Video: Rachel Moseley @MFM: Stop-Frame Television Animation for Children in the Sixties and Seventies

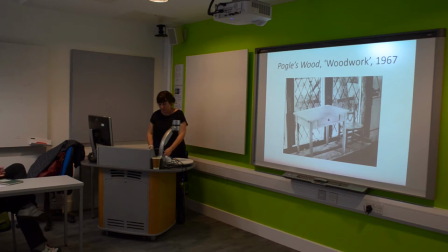(26:36)
There's such a lot I could say about that clip, but a few things I would pull out is just to remind you, this is preschool children's television this is for children under the age of four four or five we see the commensurability of the program as a dress it has children playing dress
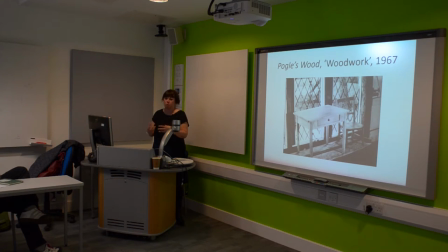(26:54)
up you know using things like tablecloths and grown-up and bits of cardboard to make the story and in the use of stock frame animation and the editing together of still photographs you have this encouragement to the small child of different
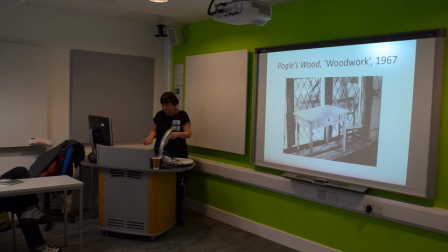(27:11)
ways of understanding visual storytelling and the focus on the space of the craftsman's workshop and the teaching of the value of the handcrafted object because this story occurs because the child character in the Pogles thinks he can just knock up a table and chairs for mrs.
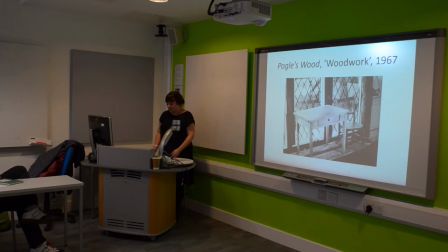(27:28)
Pogles birthday and can't do it and so the plant wants to teach him how important it is to value the craft of making things by hand and the emphasis in their work on hand crafting makes me think of Richard Sennett's work on the craftsman if anybody knows that work it's really wonderful but
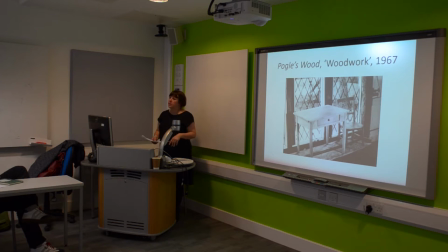(27:45)
also again the self reflexivity of all of small films work but it also led me in the book to reflect on the significance of the handcrafted object to all of the programs that I talk about in the book and the relationship between that hand crafting and the discursive context in which they were made and the difficulty of disentangling those two things from the themes and concerns of the programme. Now I spend a large part of the book talking about handmade aesthetics, but for now I'm just going to point to the way in which the majority of these programmes place emphasis on the handcrafted object.
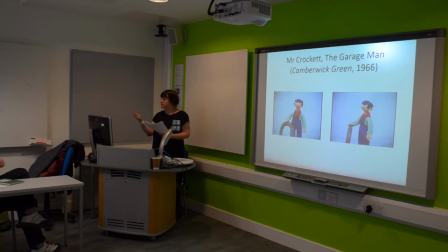(28:21)
So in Camberwick Green, the characters revolve very slowly out of a new musical box at the beginning of each episode, turning around very slowly in close-up so that you can see every detail and to the jointed wrists and the carved wooden hands.
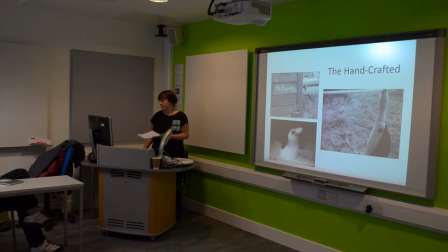(28:41)
The close-ups show the detail of the knitting of the toys, for example, so that you can see,
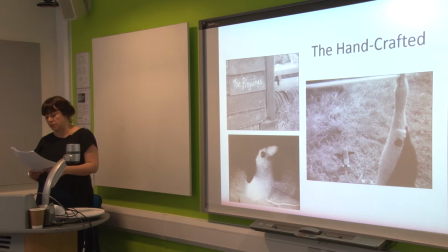(28:47)
even on a poor-quality image on a tiny black-and-white monitor, you can see the detail of the knitted toy. So you can see that the baby penguin there is knitted from Angora to make him fluffy, and that it's knitted in stocking stitch, and you can see that the penguin's eye is a kind of shiny black button.
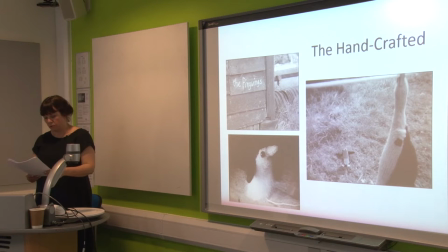(29:07)
And you could see the same thing in the example from Bagpuss and Uncle Fidel. And then there was also paratextual material.
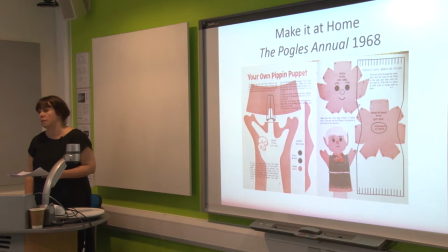(29:14)
So in each publication, annual, that went with small films programmes and with the Gordon Murray puppet programmes too, there would be a Make It At Home page,
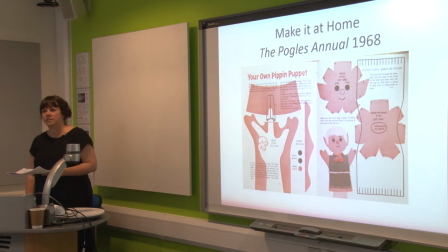(29:26)
which Peter Furman told me that he was really insistent that in every book they release there would be some way of encouraging the child to have a go at doing this at home and not just to be a kind of passive viewer but to participate and try to
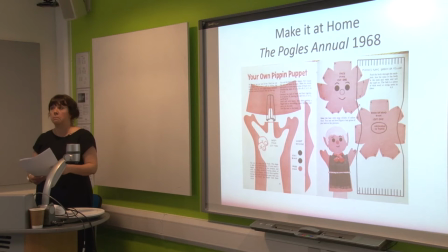(29:42)
reproduce this at home although clearly like it's more likely to be the mother or carer figure in the child's life who's going to be doing this
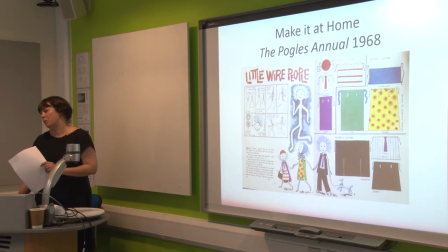(29:51)
there's another one Little Wire People which is one of one of the forms of animation that takes place in the story world within the pogors So the aesthetics of the handmaids across these programmes is coincident with a discursive context in the mid to late 60s which was worrying over capitalism,
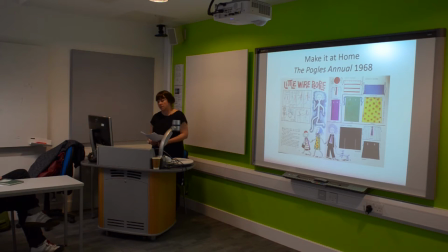(30:12)
mass manufacture, man-made materials and where a kind of valuing of simplicity, the handmaids and a return to the natural were very powerful and all of that is very suggestive in relation to Patricia
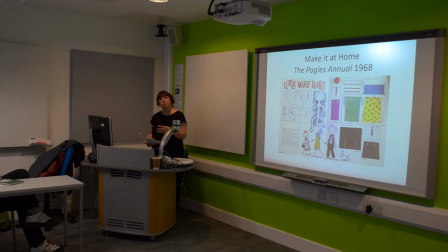(30:26)
Holland's work on images of childhood where she talks about the residual power of the rural pre-industrial 19th century imagery which still surrounds childhood today and is still powerful in something like Abney and Teal today or even in the Night Garden actually.